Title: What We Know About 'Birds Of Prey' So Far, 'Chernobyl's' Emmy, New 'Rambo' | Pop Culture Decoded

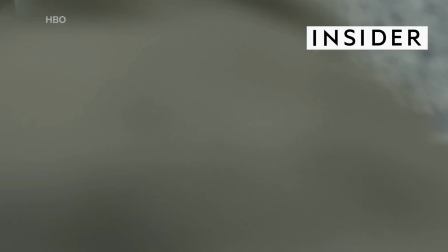0s
On this episode of Pop Culture Decoded Daily,
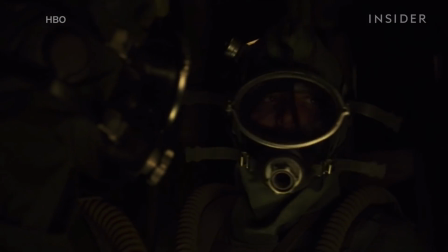3s
we explain why we think Chernobyl won the Emmy for Best Cinematography, we break down why the new Rambo won't be able to live up to the original,
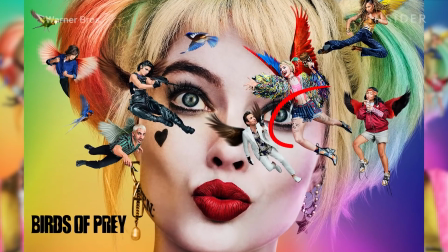10s
and did you notice any easter eggs in the new Birds of Prey poster?
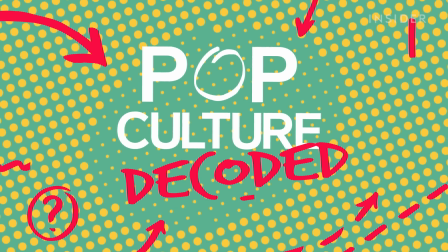Hi, welcome to Pop Culture Decoded Daily. We are producers and filmmakers here at Insider, and we're going to break apart some of the movies and TV series that you guys love. So each episode Nate and I are going to take a look at a clip that's relevant in the news, that's been trending, people have been talking about, and get into what each of us really loved about that piece and some of the technical aspects that went into it that you might not have noticed at first. Sounds good. So what are we talking about this week? So the clip that I brought in today is from Chernobyl. Chernobyl nominated for 19 Emmy Awards, already won a couple Emmy Awards, in the Creative Arts Emmys, which happened this past weekend. Those are for the more technical side of the Emmys. It won for cinematography, which is what I want to talk about. So which episode are we talking about specifically? So we're talking about the second episode of the series.
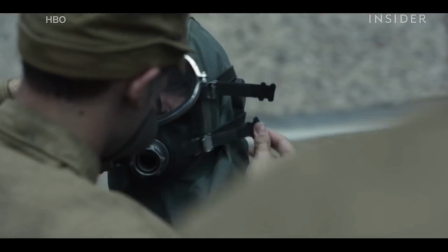74s
And it's at the very end of the episode. The reactor has already exploded.
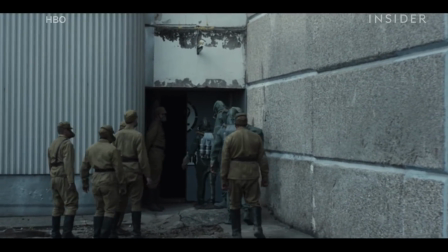78s
Three men are going into the reactor to go turn on a valve to prevent another explosion from happening. And they're exposing themselves to a bunch of radiation, essentially a suicide mission. So let's take a look.
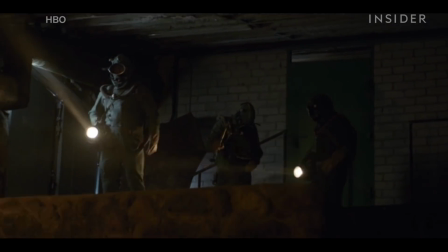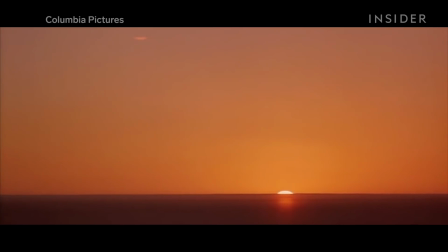98s
Usually with cinematography, people think of often like Lawrence of Arabia like big, bright, beautiful landscapes. And one of the reasons I brought it in is because you don't really think of darkness as cinematography. Cinematographers have a lot of jobs, but one of their main jobs and most important is lighting a scene.
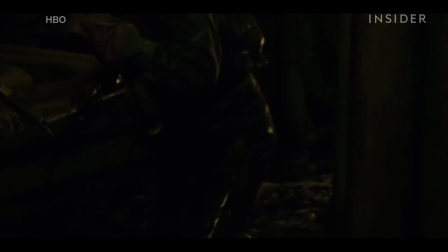115s
Filming for dark scenes is very difficult. You need to balance it between it being too bright and too dark where you can't see anything. Yeah, exactly. So for example, right here when his light is going out,
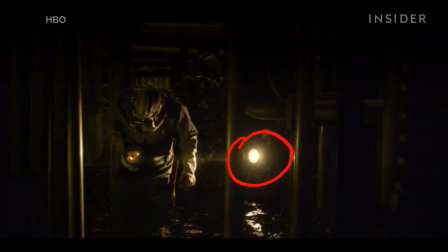129s
as you can see, this is the only light that should be illuminating the scene. But in the background here, there's some lighting. And again, up here with the top of the pipe there. Yeah, where does that light come from? Right, right. So that's one of the important considerations that cinematographers need to take into
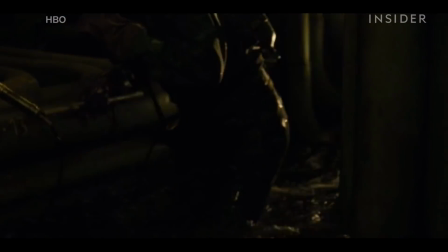150s
account is is how much lighting do I need to put in where it's realistic, but also enough lighting where I can see. So I can actually show some of the behind the scenes photos.
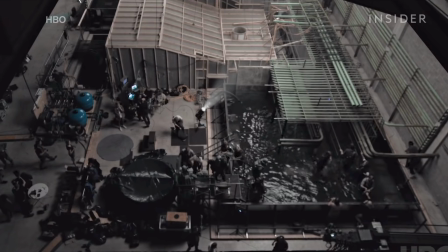162s
Here's what the set looks like.
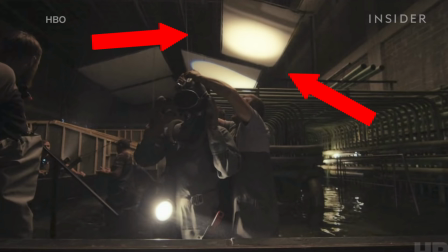163s
As you can see here, there are two big overhead lights with diffusers on them to make the entire scene a little bit brighter.
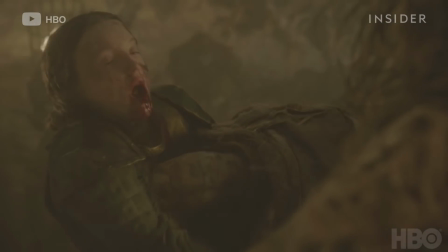172s
It's always gonna be easier to make a scene darker in post-production than to lighten it back up. So, you know, something that is reminding me a lot of is Game of Thrones.
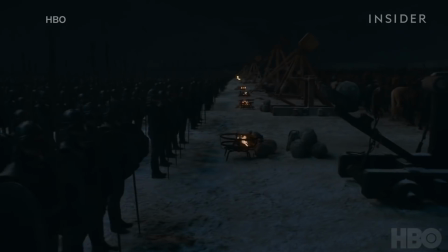184s
There was that huge controversy about people saying, I can't see anything, especially that Battle of Winterfell episode where it was just pitch darkness.
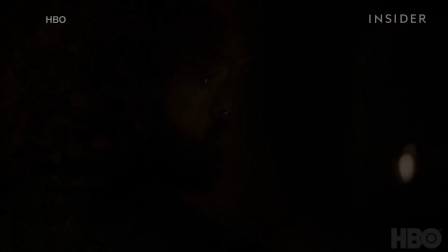192s
No one had any idea what was going on. But, you know, this, not to throw shade, but this seems to be a great example that shows, like, you can still convey darkness without actually being dark and still being able to see things.
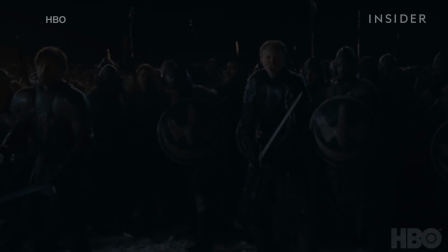206s
Yeah, absolutely. And I do think they were at a bit of a disadvantage with a bit more action-y, but it was pretty dark.
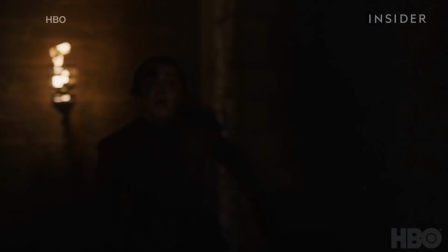213s
Right, I mean their sort of explanation was that they're trying to use the lighting from that era, which was like candles and fire. True. But, I don't know, I just couldn't see anything. It was really frustrating. Yeah. So Nate, what clip do you want to talk about today?
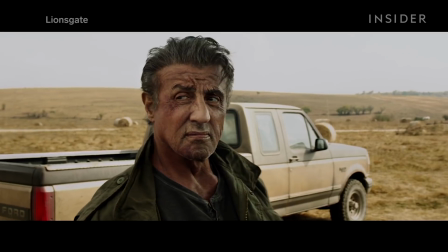225s
Right, so as you know, Rambo Last Blood is coming to theaters. A lot of people aren't interested, I think.
I'm starting to dislike you.
Personally, I'm a big fan of the original, so I gotta talk about it. So I don't really want to talk about the technical aspect of it, I want to talk more about the film itself. You know, it is such a classic.